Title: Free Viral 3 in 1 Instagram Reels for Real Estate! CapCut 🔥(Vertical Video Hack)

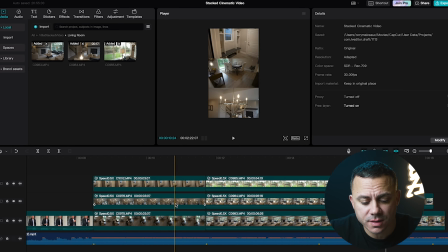(8:07)
So now you'll see it goes from these clips of the dining room and transitions flawlessly into these clips of the living room. Keep in mind that you don't have to do just 3 clips. You can actually do as many clips as will fit. You can do 4 or 5, or you can just do 2. Sometimes you'll see me do 2. So let me just show you really quick how I would do that.
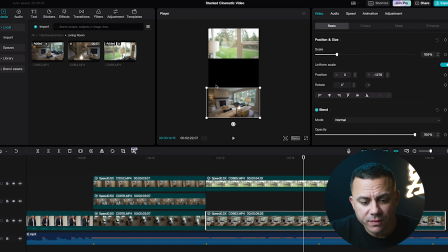(8:27)
Is you can go ahead and you can just reframe these and change the size by dragging them, right? And you can make sure that it fits up like 50% of the sequence. If this is your preference, you can also drag it from this side and scale it up.
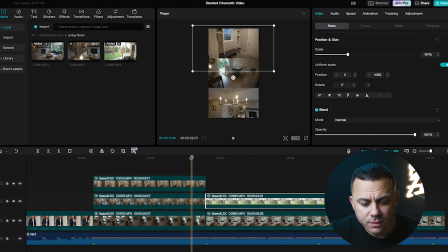(8:47)
And now you'll see here that we only have 2. Transitions from 3 directly into 2. Okay, so now that I've showed you guys how to stack these clips, I'll show you guys how I would finish this up.
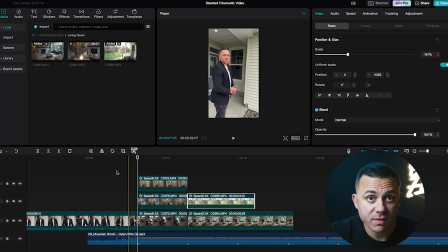(9:00)
So what I would do is I would make sure that I have the audio correct here on this intro clip.
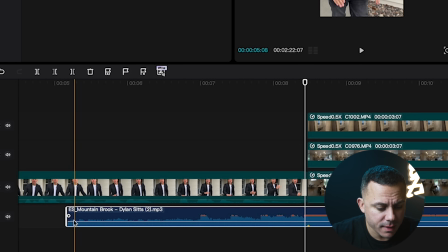(9:06)
So I want to make sure that I select my music, and then I go over to this dot here on the left side and I drag that. That's gonna make it so the music fades in. And then what I'm gonna do is I'm gonna go to the clip of myself and I'm gonna increase the audio to make sure that you can hear me speaking.
This one-story villa by Creative Homes here in Louisville.
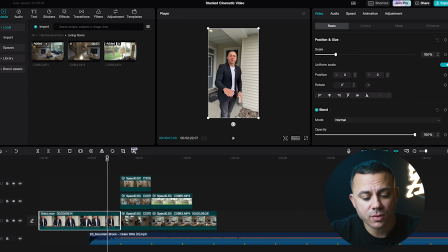(9:27)
One of the things I love about this style video is that it will make it so a video that would have been 1.5 minutes or 2 minutes long, you can actually condense them to like 30 seconds or 45 seconds, so you have a much shorter video. So your viewer knows that they're not committing to a full 2 minutes of viewing your video, but at the same time,
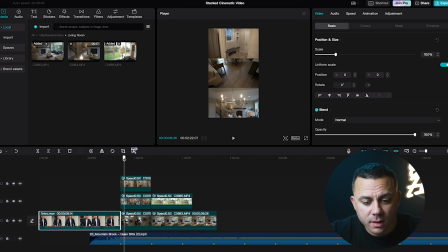(9:46)
because they're too focused on maybe just one clip at a time, they'll go back there and they might look at this clip and say, man, that was a really nice chandelier, but then they're gonna say, well, wait a second. where was that chandelier? Was it above the table? You know, what else am I looking at in this clip? And then they're gonna wanna go back and view that video again.
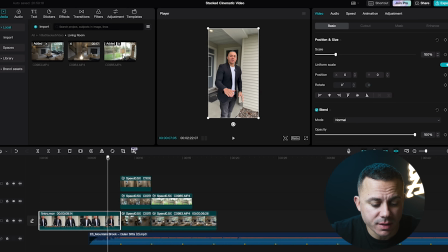(10:04)
Okay, so then last thing I'll do here is I will add a transition here between this intro clip and my first set of clips. So what I do is I go up to transition,
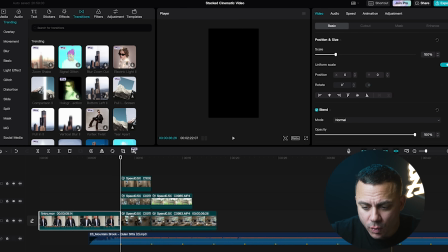(10:15)
go ahead and put my playhead right in between those clips.
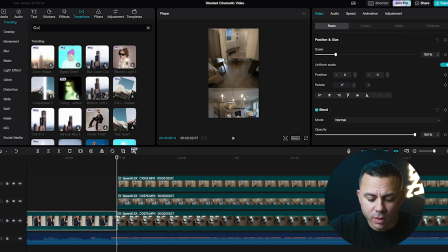(10:22)
Go to transition. I like to use one that's called pull in. It's a free transition inside of here.
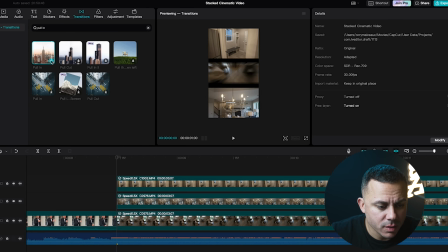(10:29)
And this is basically just a zoom. So what I'll do is I'll go ahead and download this one and then hit the plus sign, and it will do this pull in effect as you go into the house. Notice that the pull in effect is only on one of 3 of the clips here.
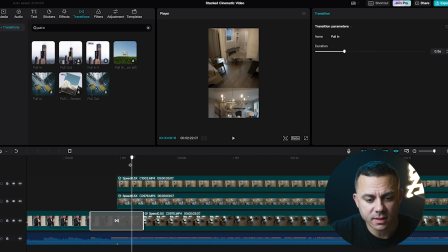(10:46)
And the reason for that is obviously because they're stacked on top of each other. What you can do to get around that, if you decide to pull right into this stacked 3-in-1 cinematic style reel,
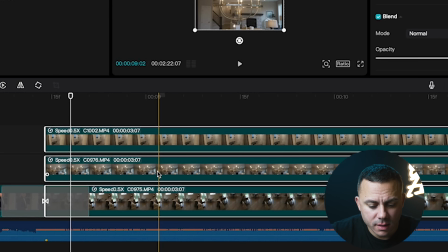(10:57)
is I will highlight all the clips, I'll right click, and then from there I will create a compound clip.
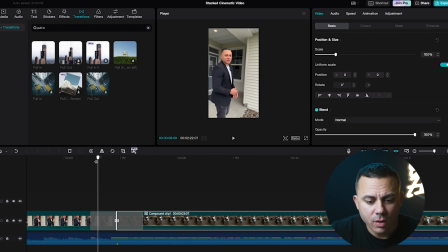(11:03)
And when you do that, they all kind of get nested together. All 3 clips get nested together in one clip, and then you'll see that the effect is applied to all the clips. So let's take a quick look. Without further ado, let's check out the finished video.
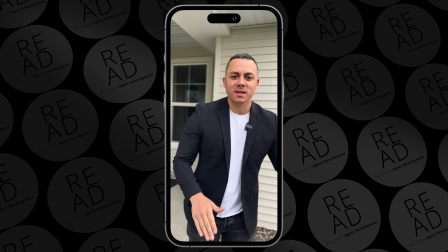(11:20) If you're looking for one level living in a fully association maintained community, well, check out this 1-story villa by Homes here in Woodbury.
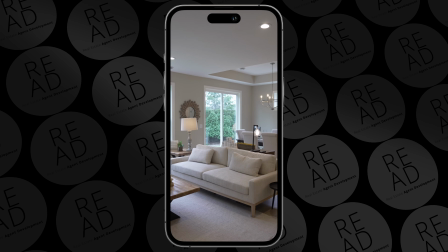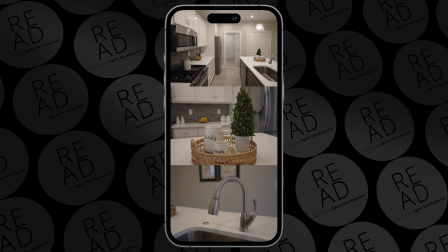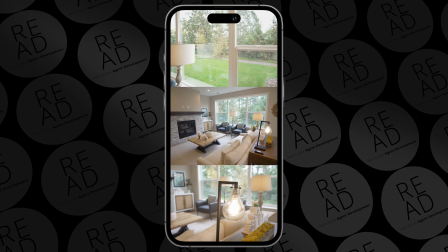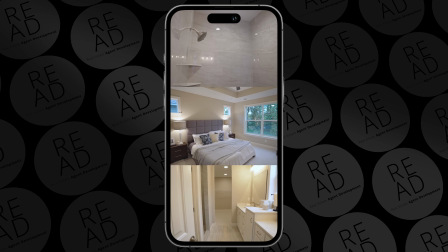And there you have it. You're now equipped to create your own engaging real estate video grids. Thanks for watching. If you're interested in the basics of editing a real estate video in the CapCut desktop app, make sure you watch this video right here.